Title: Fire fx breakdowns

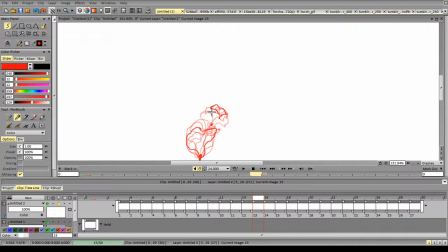Would be interesting to keep it more here to keep this nice motion. And we can keep this mass bigger to make more contrast in terms of shapes.
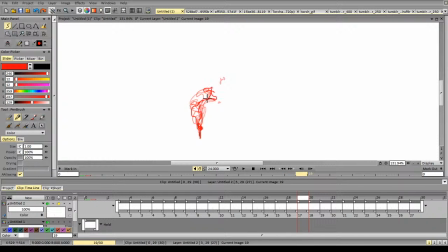And the smoke part can actually be way slower.
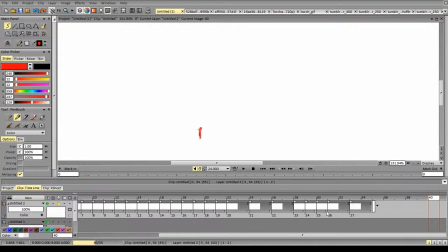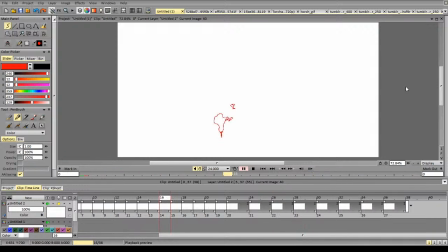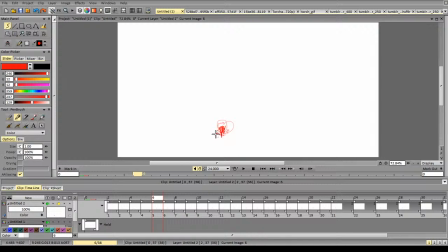Okay.
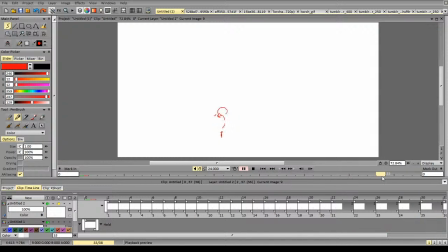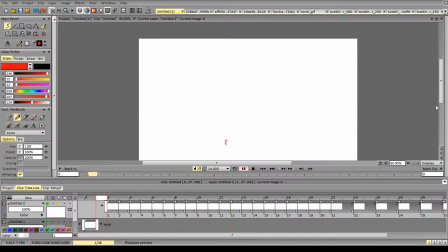Let's settle this. So, again, we use wave-like motion, we use masses, and we keep track of all the spacing.
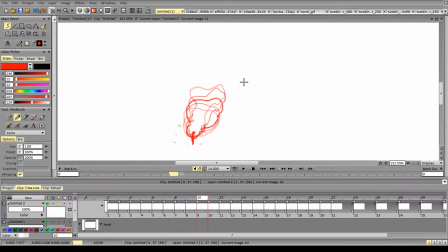So essentially, the most important thing is to keep the changes in spacing more or less,
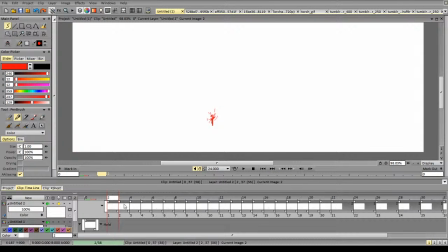I'd say gradual. So if you're going for acceleration, then you should keep the acceleration going for some frames. So if you are going for deceleration, the same thing happens. So this is deceleration.
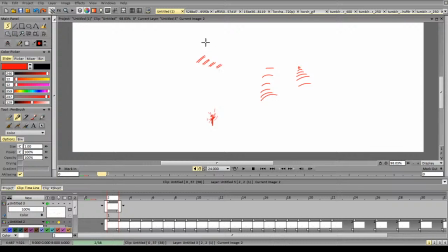What doesn't work is keeping it like this, or suddenly stopping it and continuing. So if you interrupt the spacing, if you interrupt this kind of motion that you're going for,
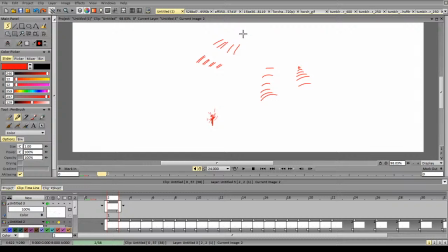this means a very fast change in something. So another force entering the picture, and so on. But everything has its mass and everything has the initial speed. So for example, if you're trying to
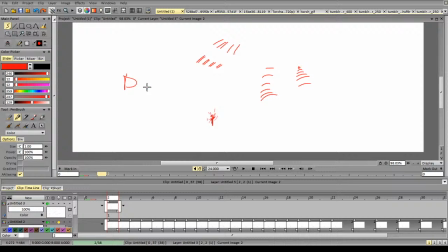stop the object and change its direction, you have to apply force, and it will change direction gradually. That's why this kind of spacing doesn't really work well for effects. It may work a little bit better if you are working with limited frame rate,
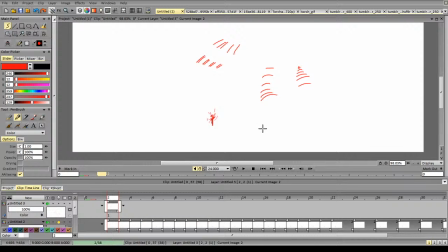because essentially you're skipping frames at which the motion may start changing. But overall, it's better to keep your spacing more or less logical in this regard.
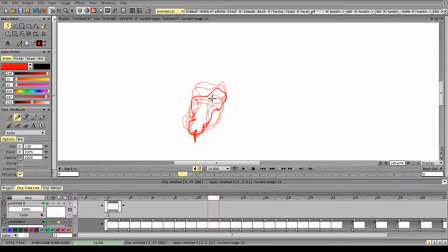Like here we go from this kind of spacing to acceleration and deceleration at the end.
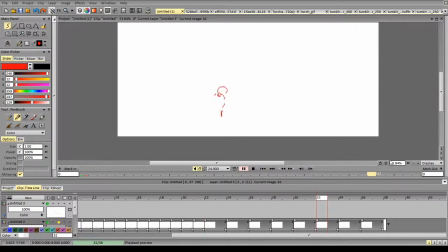It is especially important with slower motion, because in fast motion you don't notice the difference between frames that much, but if you're going for very slow motion,
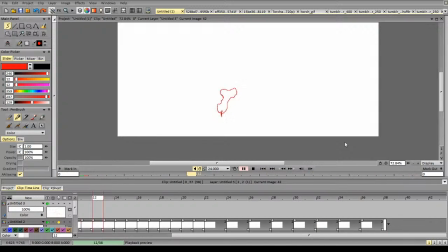you'll notice that the forms looks a little bit shaky and the motion shakes a bit. Let me, for example, show the motion with this shakiness.
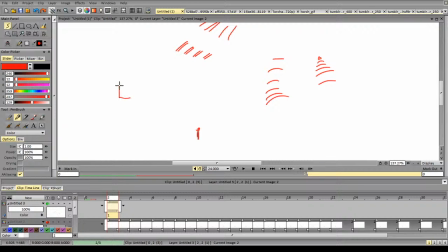So we can go with slow acceleration and with gradual motion.